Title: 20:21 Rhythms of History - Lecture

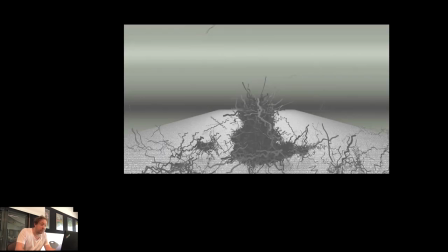then in one act all history is disposed of
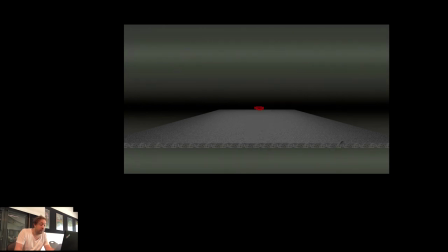but now everything uttered also falls immediately into this orcus of oblivion
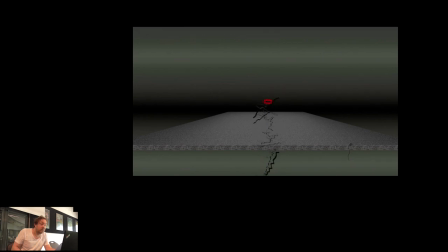and with it ultimately the voice itself leaving its mouth alone
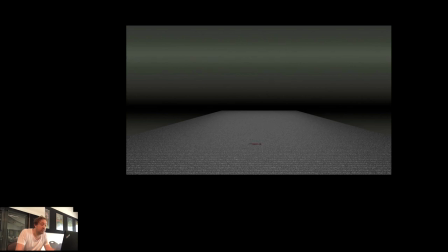and all other mouths this is the philosophical gaze from a somehow
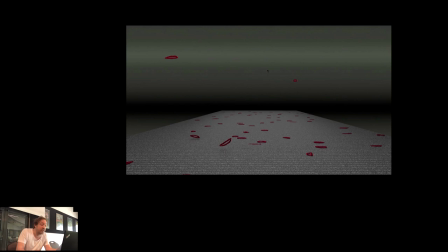attempted outside which in the beginning was itself still in the mouth and detached itself from it. In a sense there is also something in it. In the beginning was the word. This could be interpreted much further but I will leave it at that and look at its counterpart. At the end of of the film.
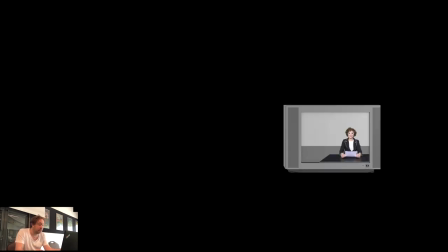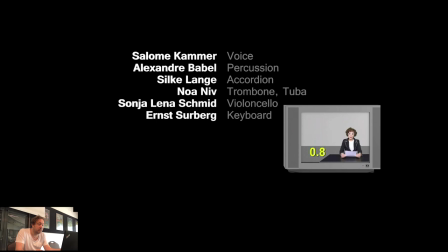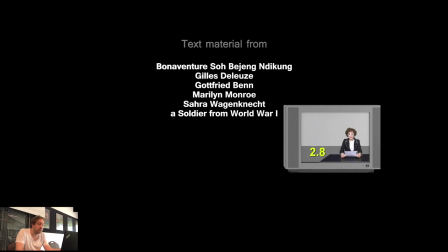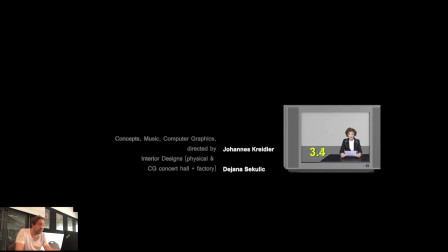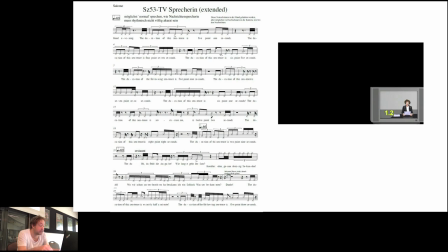Here, too, the radical present after the previous excursion into the farthest reaches and heights of the science fiction world and abstraction. Now the news of the day. What she is telling us is precisely the duration of what she says,
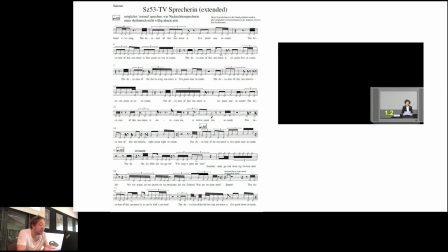the empty self-reference, the encapsulation in the moment, if there is such a thing. Of course, she can only determine the total duration of her sentences at the end of each sentence. All the statements will only then become true,
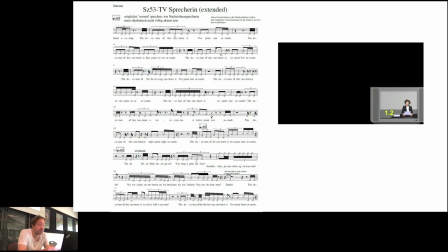whereby she magically knows now how to say this at the end, even at the beginning of her sentence. You will see later. At this point, let's briefly turn back the technical to the technical, which is perhaps also interesting now. So how did I do this trick?
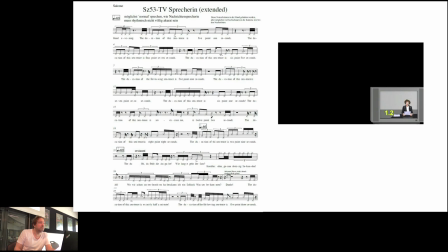Okay, but do you think she can really so precise that she really does 5.9 seconds?
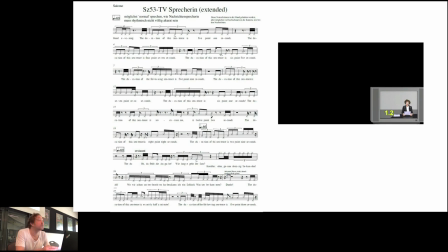Yes. Okay, so it's both things. First, she's a musician, so she can really precisely speak these rhythms. As you see, I've written down it entirely. But still, it's not absolutely perfect.
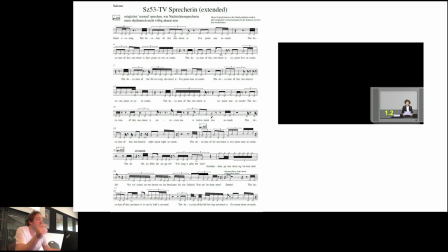But then with film editing, you can perfectly adjust without losing quality. so at least within a range of 10% you can stretch it or correct it without having an obvious loss of information or any glitches.
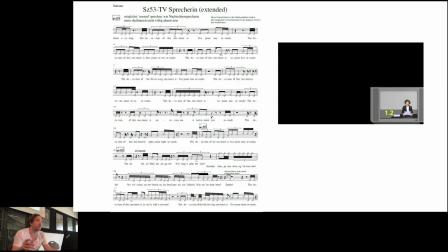And you will see afterwards the whole thing also has this variation form, so the scene has a variation form with a final punchline. I think this stupefaction effect creates a certain spellboundness to the moment that is being thematized.
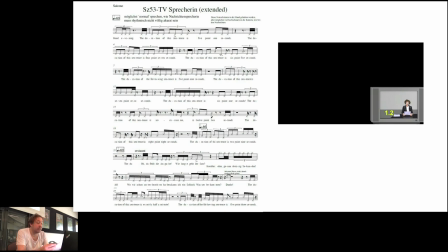And with that, the film closes, releasing the viewer back into the here and now.
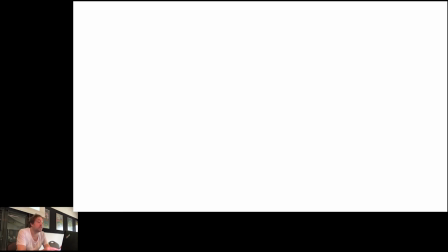I come back to these three basic building blocks of my filmic work, which with time,
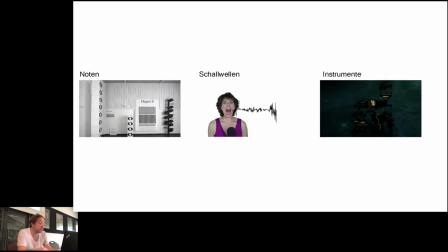temporality, sound and music, the sheet music, the sound waves and the instruments.
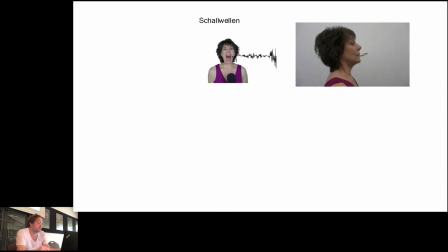First again, the sound waves, their pre-representation as a curve.